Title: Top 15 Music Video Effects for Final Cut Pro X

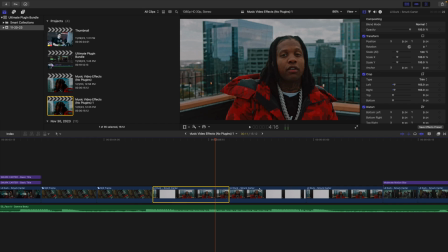264s
So you have this clip right here, and you're just going to duplicate the clip 2 different times. So these three clips are the same clips. However, if I click on this clip and then click on Command R, you can see the speed is reversed. So in order to reverse the speed, all you want to do is select the clip right here, go over here to the settings right here, and then just click simply click on reverse clip.
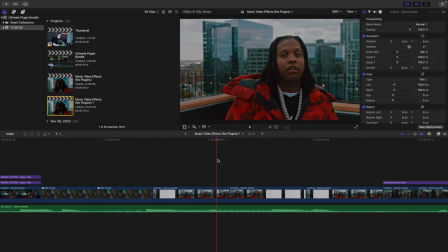282s
So all you, as you can see right here, if I play the clip, so play the clip right here, and then as you can see, now it's going in reverse, and then it's going back to normal speed. That's just a really cool, you know, really cool subtle effects that kind of looks like Instagram boomerang effects. The next effect I want to go over is really cool like zoom sequence effect. So if I go ahead and play the video, as you can see, these clips are just zooming in really fast.
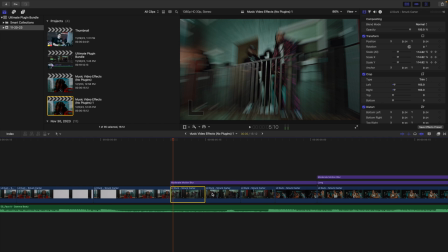303s
Really simple, really easy. I just have a whole bunch of clips. I set the duration of each clip to 5 frames. You want it pretty quick, so all you want to do is you want to select the clip right here. As you can see, frequency, and you want to place a keyframe on the scale, and then you want to go to the end of the clip.
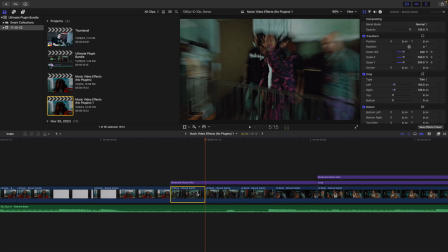318s
So you want to go to the end of the clip, and but you want to go back one frame. So if I go back one frame, as you can see here is the keyframe. So the clip in total is 5 frames, but I'm only keyframing the first 4 frames from 100 to 250, and then you just keep replicating that for all 3 of these clips, and then basically you have a really cool smooth where the clips are just zooming in.
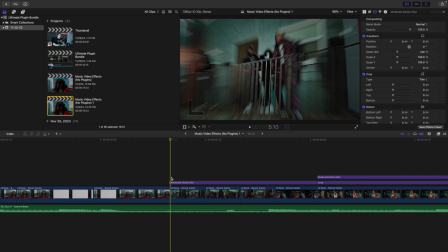337s
Now again, you want to go back one frame. You only want the first 4 frames. You don't want the total 5 frames being keyframed, because I just feel like it doesn't look that good. Now all I did was I just simply applied motion blur on top of the clip. This is a free plugin from Ryan Nagel.
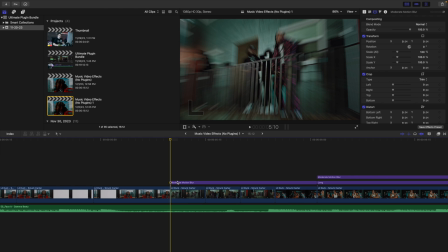351s
He has a whole separate tutorial showing how to use this and how to install it and everything like that, but I just simply add some motion blur just to add a little bit of blur and smooth it out. The next effect I want to go over is this really cool like digital zoom in effect. So it can make your very like static tripod shots kind of where just nothing's really happening.
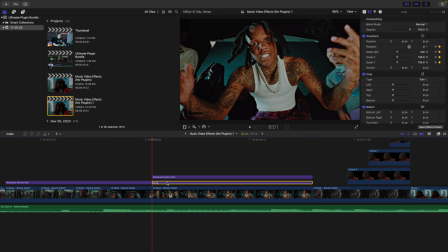366s
It can give it a lot of life. So all I did was I simply applied an adjustment layer on top of the clip, and then I also applied some motion blur just to add a little bit of blur to the actual like animation. Now these are 2 plugins from Ryan Nagel, and they are essential if you edit videos in Final Cut, and don't worry, they are completely free. So basically, as you can see, I applied this adjustment layer on top of this clip.
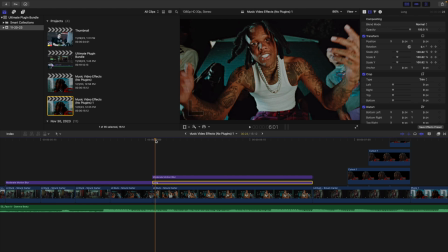385s
I placed a keyframe on rotation and a keyframe on scale, and then I basically just keyframe, as you see, the scale parameters and the rotation parameters are moving.
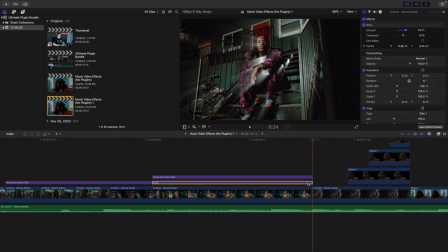394s
So as simple as that, and I just basically went to the end of the adjustment layer, and then of course, or you can go back one frame too.
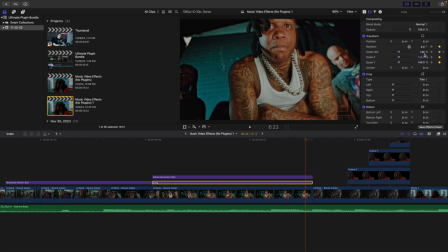400s
I like to do that too, go back one frame. As you see, it scales to 140, and then the rotation 5 degrees.
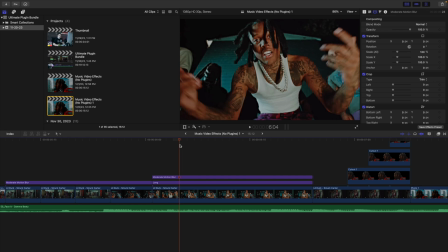406s
So just all you're doing is just simply animating the scale and rotation. As you can see, look, it just adds a little bit of digital camera movement.
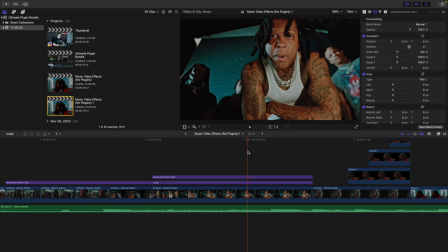412s
It's a very subtle effect, but it can make, again, those very boring tripod shots a little more interesting. The next effect I want to go over is a very small effect, and that's just simply like a light ray effect. As you can see, this really cool like light ray effect on the clip.
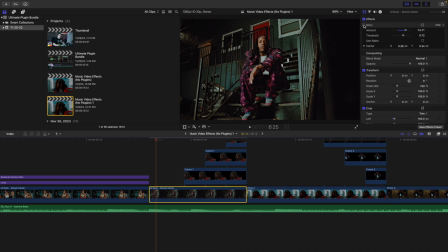424s
If we go ahead and disable it, here is before, and then here is after. Very simple, very subtle effect. Now, the effect is not actually called light ray. It's actually called glory, and then you go and just apply that into your clip, and then in this case, I just increase the amount. Really subtle, really cool effect. The next effect I want to go over is really cool like photo cutout animation. Now this was a really popular effect, and I'm sure you've probably seen it somewhere scrolling through Instagram.
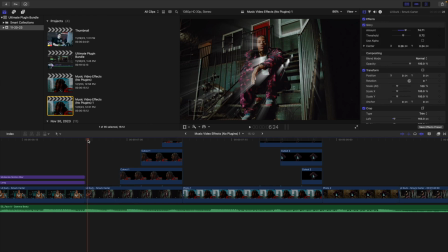446s
As you can see, if I go ahead and play the clip, you have this really cool like photo cutout animation. As you can see, I have all these different cutouts of this subject, and I just duplicate it as many times as I want.
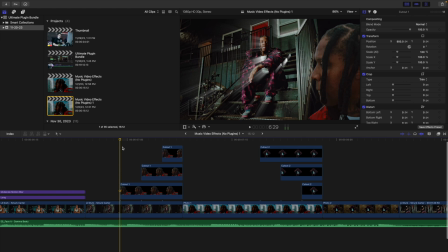456s
And basically, you see, you're just having it like offset. So here's the first one that comes on, then the next one that comes on, then the next one that comes on. So you're basically just offsetting the frames, and then you're of course adjusting the scale, the position, whatever you think looks the best.
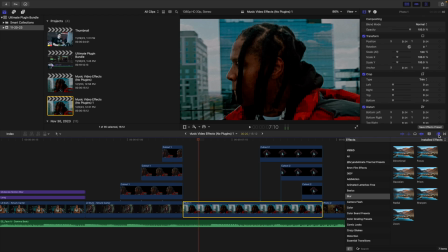468s
Now you could go into Photoshop and cut it out, or you could also select on the photo, head over here to the effects panel, go to all, and then you can just type in the draw mask tool. So if you apply the draw mask tool onto the photo, as you can see, you could basically just cut out the subject. I'm gonna do a really rough job. So you can just simply take the draw mask tool, cut out the subject.
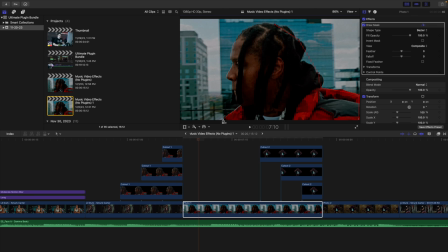486s
Let's just do it. This is not gonna be very perfect. I'm just quickly rushing through this, but this is just the main idea. Or you could also go in like Photoshop, or there are a whole bunch of other places you could cut out photos. So we go ahead and select the draw mask, and there we go.
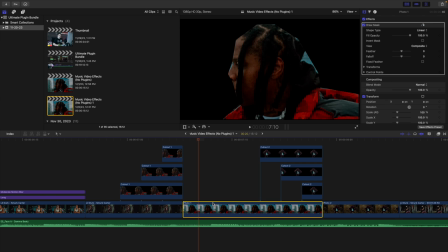497s
We had just simply cut out the subject. Now, of course, do the exact same thing as you can see right here, and the exact same thing that you see right here. The next effect I want to go over is this really cool like stop motion paper rip transition. Now I'm using my paper rips from Brian D'Amata. It is going to cost a little bit of money.